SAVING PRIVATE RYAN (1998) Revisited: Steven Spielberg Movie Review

To make sure his cast would respect what it means to be a soldier,
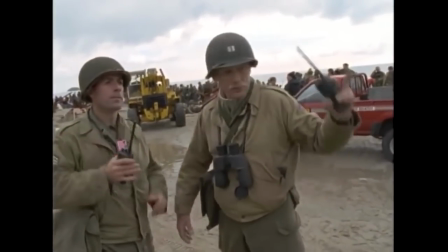499s
Spielberg had them undergo an intense week of training under technical advisor Dale Dye,
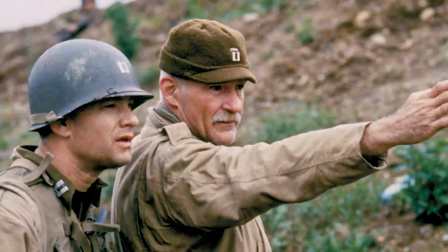505s
a Vietnam veteran who had previously helped Hanks get ready for the Vietnam sequence in Forrest Gump.
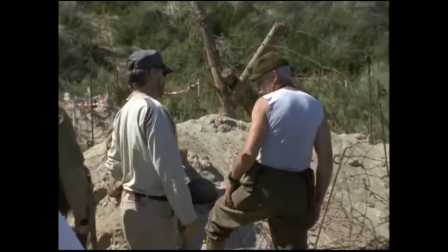511s
This training course was so tiring, most of the cast voted to drop out of it.
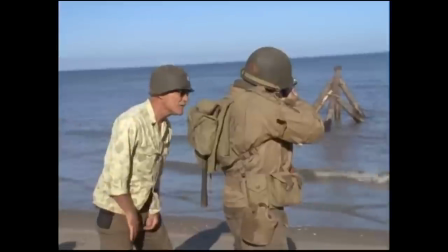516s
They thought they should rest up a bit before filming started.
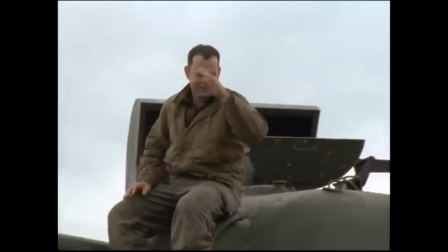520s
The only one who thought they should see it through was Hanks, and since he was going to stick with it, everyone else decided to as well. Matt Damon was cast as the Private Ryan that everyone is searching for, and Spielberg didn't have him participate in the training course.
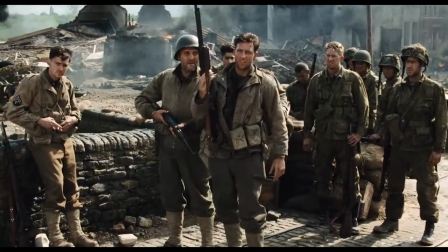537s
Most of Miller's men resent being sent on the mission to find Ryan, so Spielberg didn't want to give the actors the chance to bond with him during training.
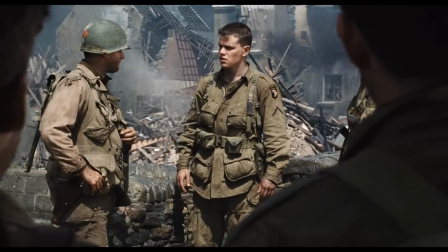545s
He wanted them to resent the fact that Damon didn't have to endure the same thing they were put through.
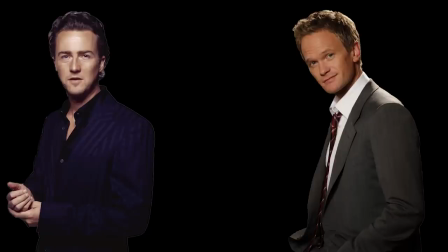551s
Neil Patrick Harris and Edward Norton had been considered for the role before Damon was hired,
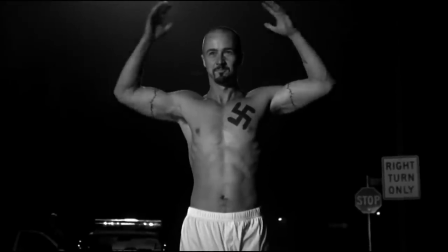557s
and Norton ended up receiving a Best Actor Oscar nomination for his performance in the movie he did instead, American History X. Hanks, nominated for playing Captain Miller, was one of Norton's competitors in the Best Actor category.
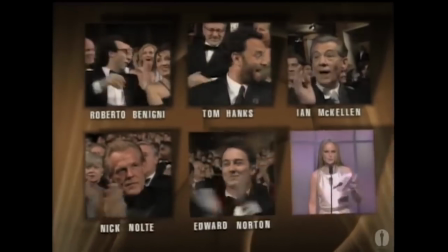573s
Neither of them walked away with the gold, but we'll get to the Saving Private Ryan Oscars controversy later.
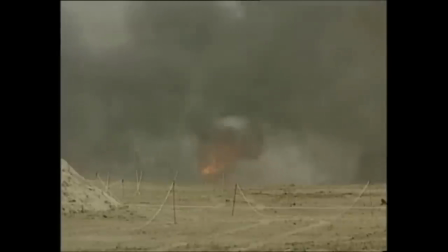580s
Nearly half of the film's 61-day shooting schedule and around $11 million of its
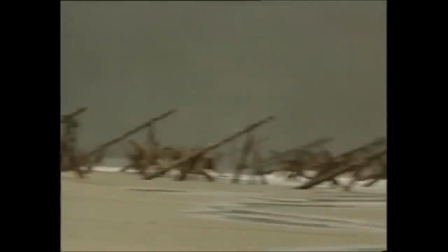586s
$70 million budget went into the recreation of the Omaha Beach landing in Normandy,
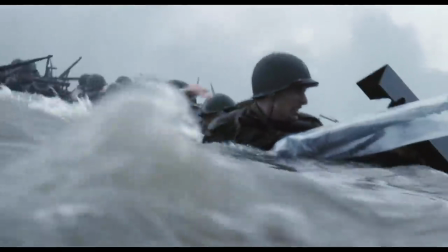591s
which Spielberg uses to drop the viewer into his vision of World War II.
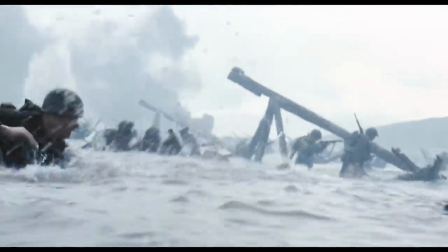596s
It's a harrowing, gory sequence that really drives home that this film is endeavoring to show us the true horror of war.
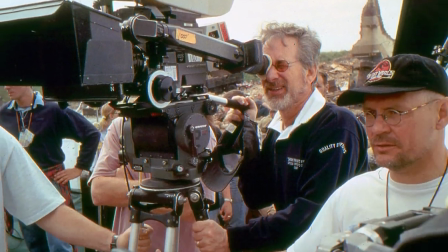604s
It's also our introduction to the visual style Spielberg and cinematographer Janusz Kaminski went with for this film,
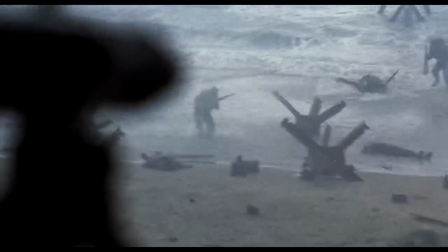611s
a style that was, like the casting choices, inspired by World War II newsreels.
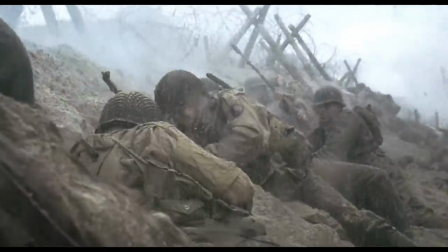618s
The idea was for the movie to have a desaturated look,
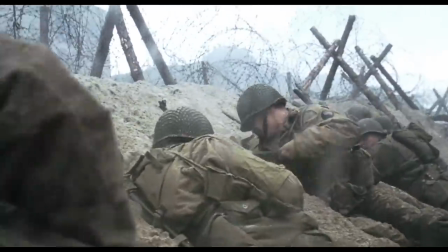622s
which was achieved by running the film through bleach bypass, which reduces the brightness and color.
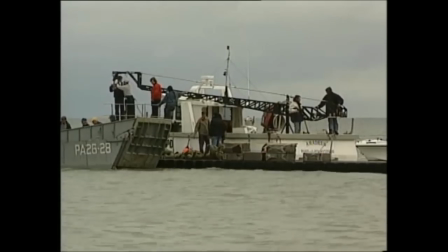629s
Kaminski also removed the protective coating from the camera lenses, allowing more light in.
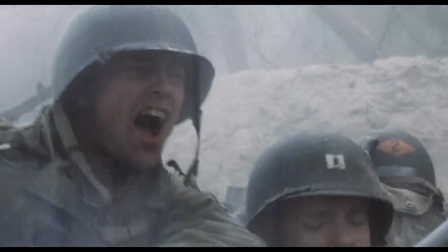634s
And for certain moments, he changed the shutter timing,
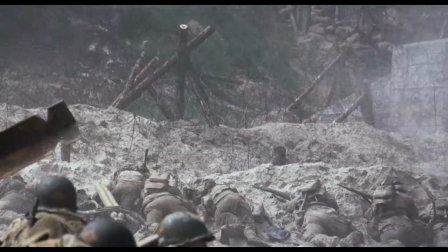638s
achieving what he described as a staccato in the movements and a crispness in the explosions.
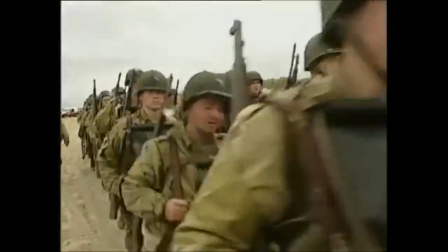646s
Shot in sequence with up to 1,000 extras moving their way up the beach location, bullet squibs and explosions going off all around them,
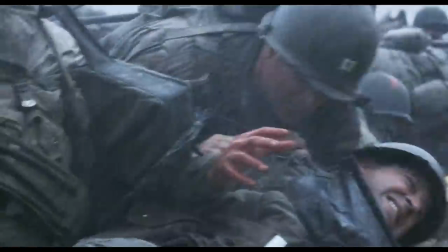654s
the D-Day battle is the most famous part of Saving Private Ryan because of how shocking and intense it is.
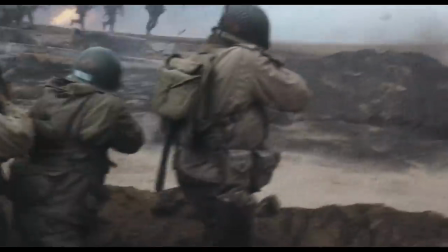661s
It lasts for more than 20 minutes and effectively makes the point that this is not your average war movie.
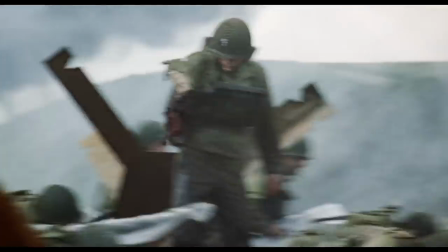668s
This is a visceral experience.
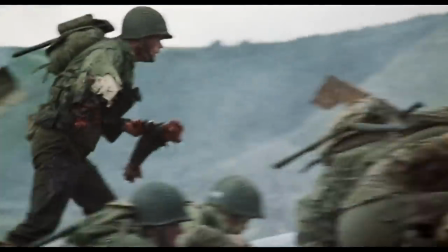671s
Spielberg wants you to keep in mind that the soldiers fighting in World War II really had to face these awful, terrifying situations.
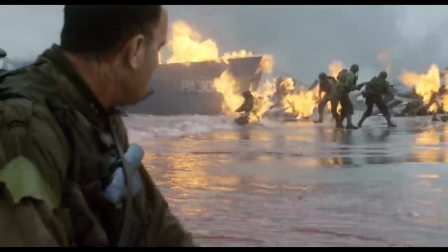680s
He wants you to think about the sacrifices that were made, the loss of human lives.
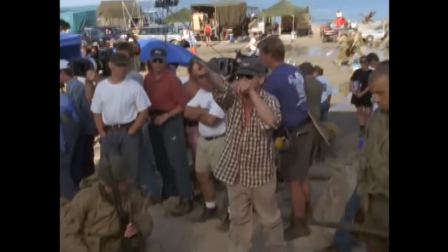685s
When he decided to take this approach to the material, he didn't think it was the commercial choice.
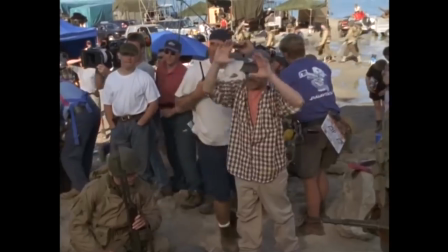691s
He just knew it was the right choice. He didn't expect to make a hit.
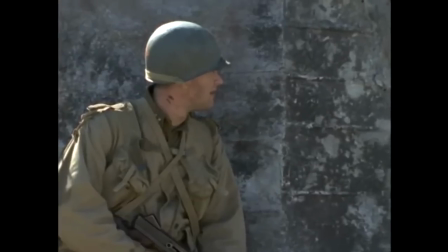696s
In fact, since his company was co-funding and distributing,
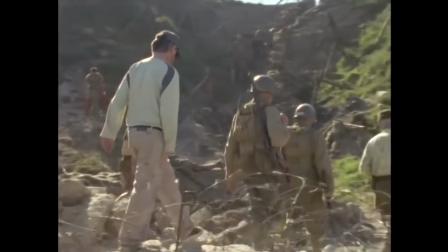700s
he was even willing to put the movie out with an NC-17 rating if that's what the ratings board decided to give it.
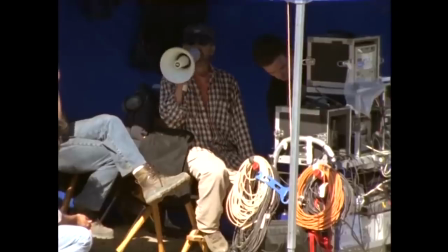707s
He wasn't going to cut back on the depiction of violence for financial reasons. In the end, that wasn't an issue.
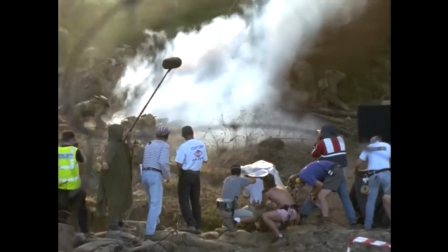716s
There are certainly sites that would have pushed the limits of the R rating at the time, but the ratings board let them pass.
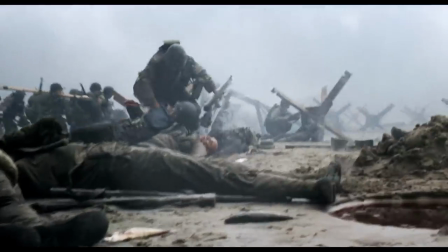723s
Beneath the exhausting action and appalling visuals that serve as an endurance challenge for some viewers,
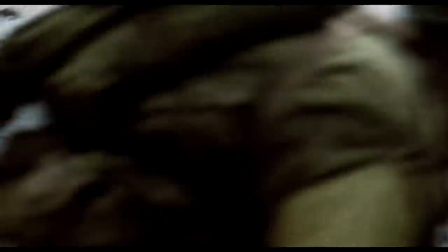729s
the opening battle was also an impressive technical achievement, especially when you consider that none of it was storyboarded.